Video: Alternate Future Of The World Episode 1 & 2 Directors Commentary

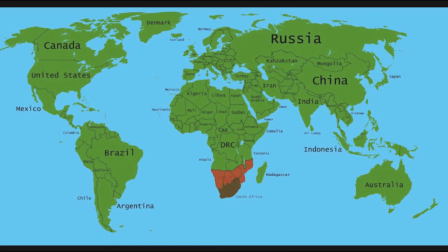(4:08)
Like, I like that line right there that Namibia just said, but overall, I really wish I fleshed it out more. I need a drink. Okay. And this is a scene that, like, it's filler.
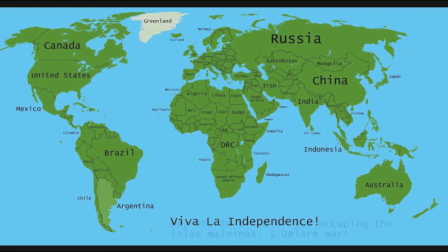(4:25)
Like, I wanted to do things with Greenland, make Greenland a character, but yeah, I never really got to. This is another scene I wish I... Pretty much every scene in this episode, I'm going to say I wish I fleshed it out more.
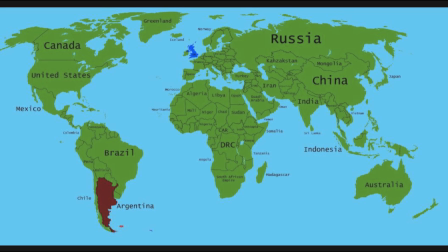(4:40)
But, you know, at the time, I was still learning. I was a very, very new mapper. I made this video before I even made the channel, Cosmic Mapping. So there's a lot of things visually and writing-wise I need to fix.
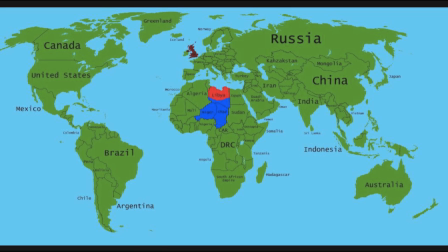(4:57)
And this is something... This is a problem that I've had, actually. I'll pause. This is a problem I've had for a very long time, and I feel I've only started to get better with it, like, very recently, is the bad front lines. For a long time, it was just, like, very straight lines.
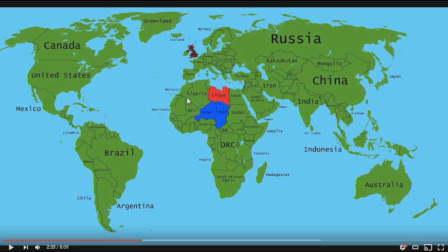(5:16)
Like, now I know that, you know, you gotta make it a bit rugged. You gotta zigzag it a bit to make it look good. So, yeah, that's a problem I had for a while. Yeah, and then Egypt. learning Ah, water.
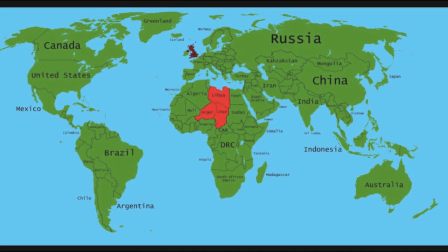(5:38)
I don't have my fart soda like I had last director's commentary. I wish I did.
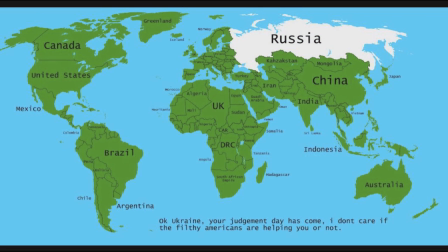(5:43)
I wish I did, not gonna lie. I haven't had that soda for a while. So here in, like, the text is so small, it's off to the bottom right.
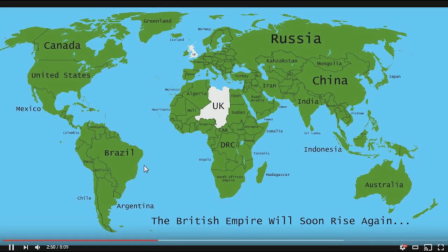(5:52)
And this... Here, I gotta pause, because this is, like, the most important scene in the episode. Okay. So, hold on. Just go forward a bit to make it... Yeah.
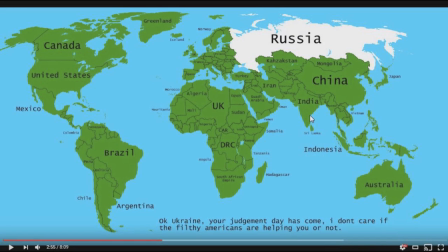(6:04)
Yeah, so this is the most controversial scene in the episode by a long shot. It's why the video has not a very good like-to-dislike ratio, and it's pretty much the subject matter of 90% of the comments on the video.
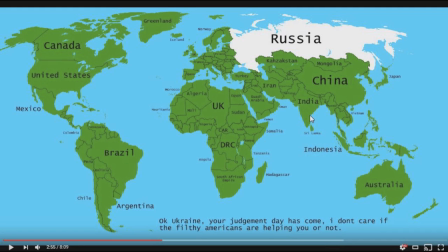(6:21)
It's the second Russian-Ukrainian war and Ukraine beating Russia, and it's a scene that not only I wish I fleshed out more, but i did something horrible in the editing the editing i fucked up really bad just watch this
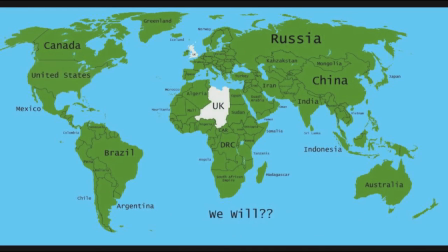(6:38)
look at how fast everything's going by you can barely read what the u.s is saying you can't this was a mistake this was actually an editing error i fucked it up and nobody got time to read any of that like that was so short no one got time to read that and
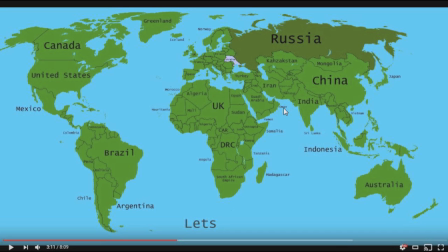(6:54)
i think that might be the reason why so many people were pissed off. Like, of course, Russian nationalists are going to be pissed off no matter what, but, like, I feel like that's the reason why so many people got angry, is because they just, they didn't know what was happening. I do actually really like the idea of Russia picking on Ukraine,
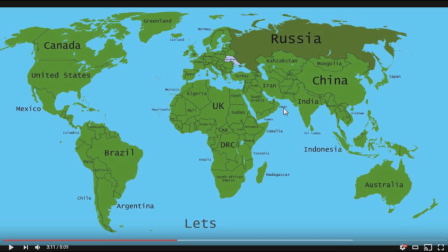(7:14)
and then larger powers coming in, funding Ukraine, and then Ukraine beating Russia. I, that is actually one of the oldest ideas for the series. That idea dates back to August 2014 when I was just learning what mapping was.
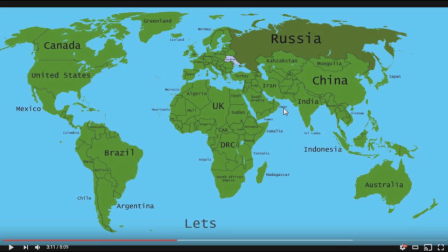(7:30)
I came up with that idea for a show that I would do eventually and that was sort of the whole idea for the first episode. And honestly, it's probably the most important one of the, if not the most important moment in the series because it
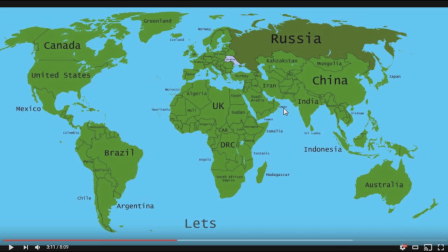(7:45)
sort of starts the big power struggle between the West and what would eventually become the Bajan Pact. And, uh, so, so yeah, it's a very pivotal moment. That's why I really wish I edited, I fleshed it out more in the writing perspective, and I wish I also edited,
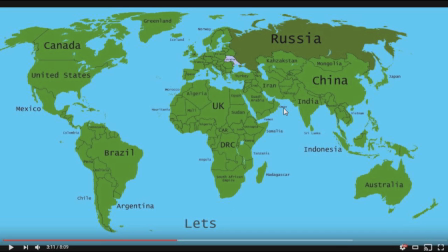(8:04)
edited, I always feel weird saying edited. It just doesn't sound right, but I also wish I edited it better because it just, it didn't come out too good. But overall, I still think it was a good idea.